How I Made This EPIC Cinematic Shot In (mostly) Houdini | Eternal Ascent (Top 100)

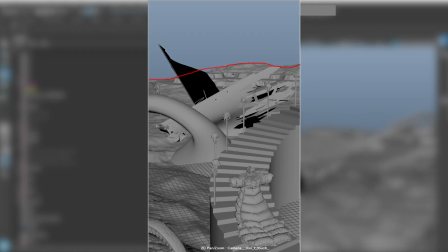(4:03)
Next, I decided to lazily cover up the seam caused by the clear cut from environment to sky with a massive sprawling smoke cloud with lightning strikes.
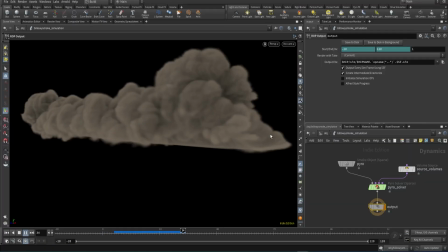(4:10)
So I used a pyro solver to simulate some large smoke clouds crawling towards the camera,
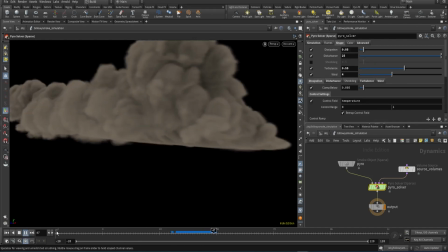(4:14)
and then used the lab's lightning tool to animate some lightning in the smoke that I timed to trigger whenever there was a lightning strike that hit.
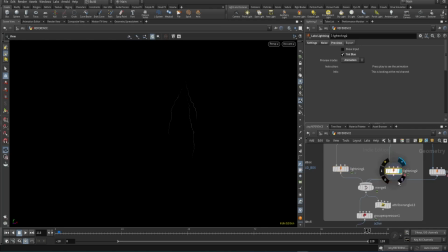(4:20)
I converted the lightning to a mesh light in Solaris and animated that as well, adding some other supporting lightning lights that I also animated to flash and light up the smoke on impact.
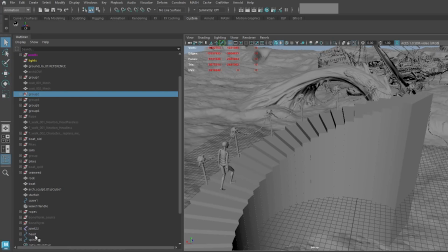(4:28)
To maintain the visual weight of the stairwell, I animated some skulls on bone pikes that rotate and rise into place ahead of the formation of the skull steps,
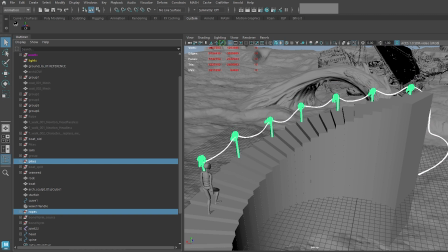(4:35)
and modeled a rope in Maya by sweeping some tubes along a curve,
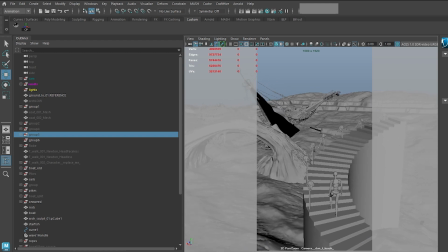(4:38)
animating the curve to follow the pikes, and adding another animated wave deformer to have it sway underwater, because I couldn't be bothered to actually sim it.
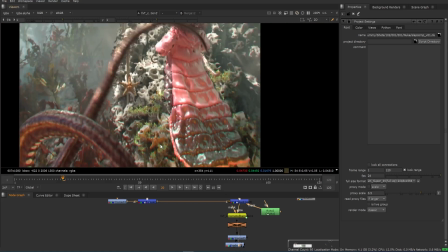(4:45)
To finish off the environment, I scattered a few thousand points in the foreground and on the arch, and scattered some seaweed, rock, starfish models randomly across the whole thing.
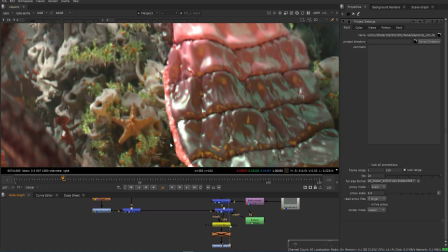(4:54)
Used the object ID and a material to slightly randomize the color of the skulls, generated a generic atmospheric smoke cloud strategically placed in the midground,
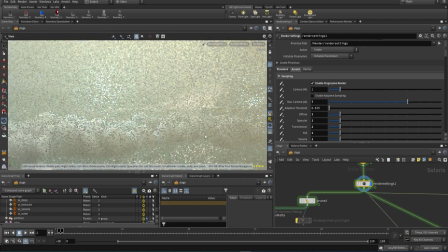(5:01)
and finally also simulated the sunken ship's flag in vellum as well.
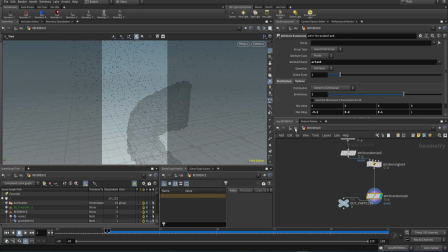(5:04)
Oh, and finally, finally, scattered a bunch of tiny flakes randomly throughout the entire scene for some extra underwater particulate matter.
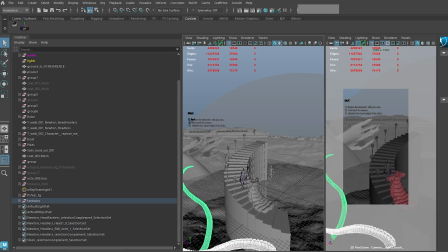(5:10)
I also animated two foreground tentacles early on in the shot for extra visual interest, because why not?
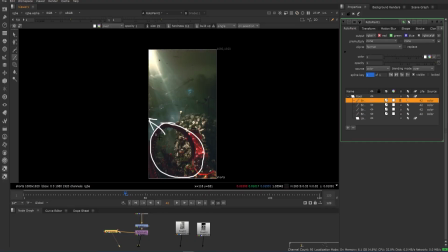(5:14)
The goal was to create narrative pacing throughout the shot, starting with the tentacles that reveal the bright coral pink focal point character, who then looks towards their sunken ship, which in turn, along with the direction of the swimming fish, point towards the final reveal of the enormous kraken sea creature beyond the sandstorm as the lightning strikes.
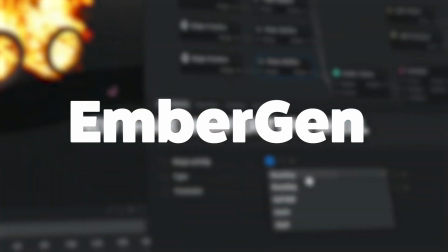(5:30)
Lastly, mostly because I wanted an excuse to try out Embergen, since everyone participating was getting a month free during the course of the challenge, and because frankly it seemed like a bit of a pain to set up in Houdini,
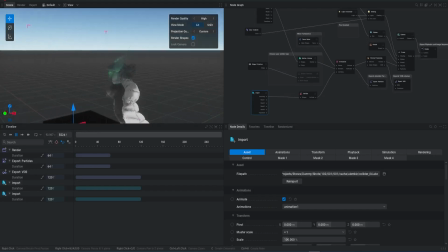(5:38)
I isolated the character's chin and used it as an emitter, then imported the robe and hat as a collider, and used that to create a wispy, glowing ghost smoke trail emitting from our ghost pirate's head.
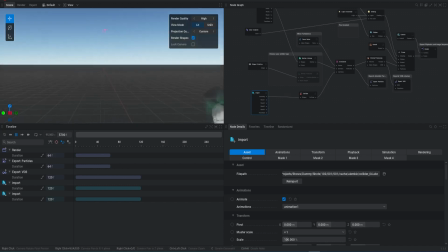(5:47)
It was surprisingly quick and easy to set up a completely real-time simulation, and I was pretty content with the results considering how quickly I whipped it together.
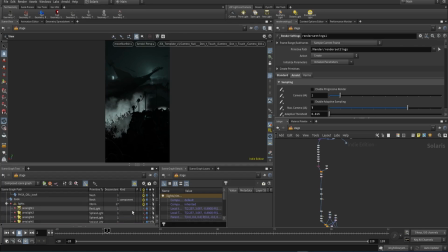(5:54)
To light the shot, I animated the caustics coming from a few spotlights placed in the top left of the screen, shining down onto our hero character.
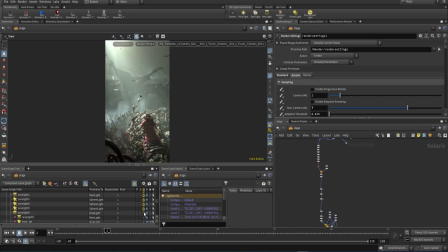(6:00)
Added a warm light parented behind our ghost pirate to play with a teal and orange color palette and hopefully help illustrate that he's bringing some life where he goes, shining light and growing plant life where he steps. Also added a subtle orange light right behind the ship to add some color and signify that the sunken ship belongs to our undead sea captain.
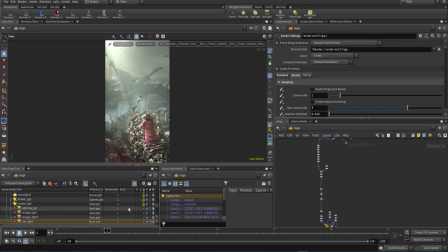(6:16)
A directional light for the overall environment highlights and other subtle character light that was initially going to be a rim light, but the light linker was broken in my version of Arnold, so what can you do? I spread it out a little bit more for some extra highlights on the captain's rooms. I then animated a very large area light right behind the smoke sim to blast the entire scene and shine some rays
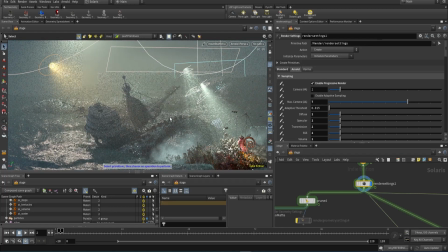(6:32)
through the clouds on a few frames towards the end that I would use to highlight the sea beast on a few frames in comp.
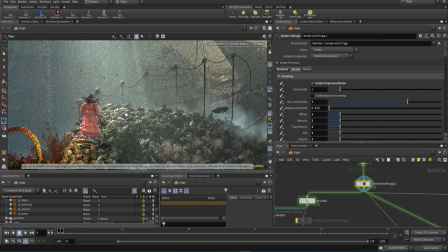(6:38)
It's still kind of wild to me that I can just throw all of this into a scene, keep my render samples low,
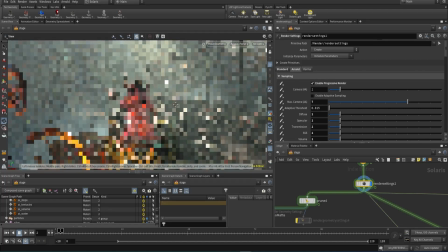(6:42)
and use an optics denoiser to navigate around my scene kind of freely while resolving a fairly clean image pretty quickly.
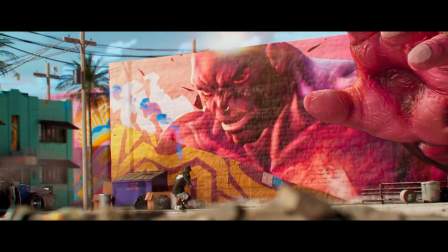(6:47)
Normally, like I did on my previous entry, I'd break the render up into a ton of smaller render passes for compositing with cryptomats and really dial in each pass individually. Now, Now, this time, however, despite my better judgment, because I definitely wouldn't recommend working this way, I was just lazy and pressed on time.
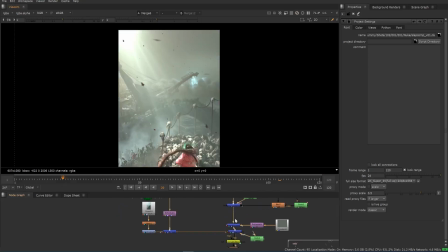(7:00)
I rendered the whole thing out as a single beauty pass. That did, however, simplify the comp work significantly. I did some very basic arts and crafts style compositing in Nuke,
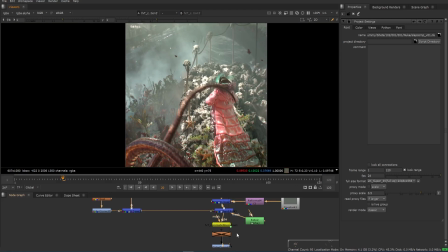(7:08)
layering over an image patch for some color breakup in the sky, graded it to be a little bit more blue-green and contrasted,
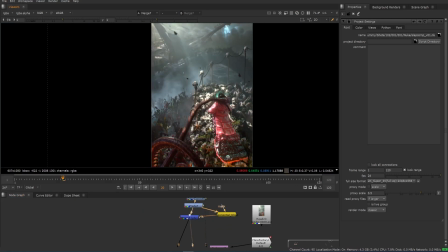(7:14)
and used a tone node to lift the blacks and grade them to be a little bit more towards the blue side.
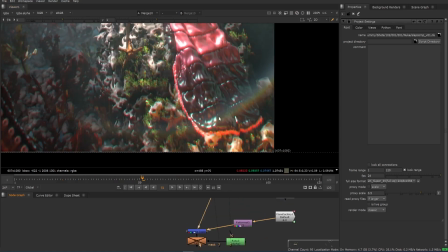(7:18)
I added some exponential glow and tracked and animated a lens flare to get some subtle hits in the bottom right corner of the screen whenever the light source seemed particularly bright.
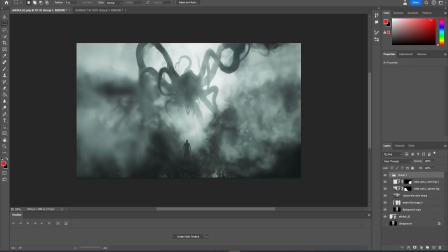(7:26)
Finally, all that was left to do was generate an image of some eldritch Lovecraftian sea creature of the depths silhouetted in atmospheric fog,
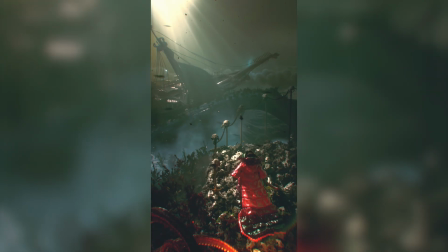(7:32)
expand it in Photoshop, and track and animate it to be revealed in the background when the lightning strikes. And that's it.
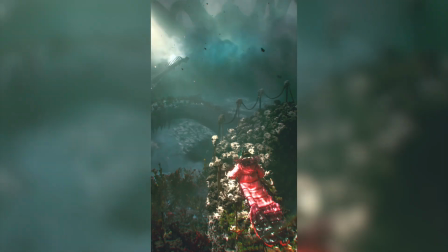(7:38)
Challenge complete. On to the next project. Feel free to follow if you're keen to see more of my work.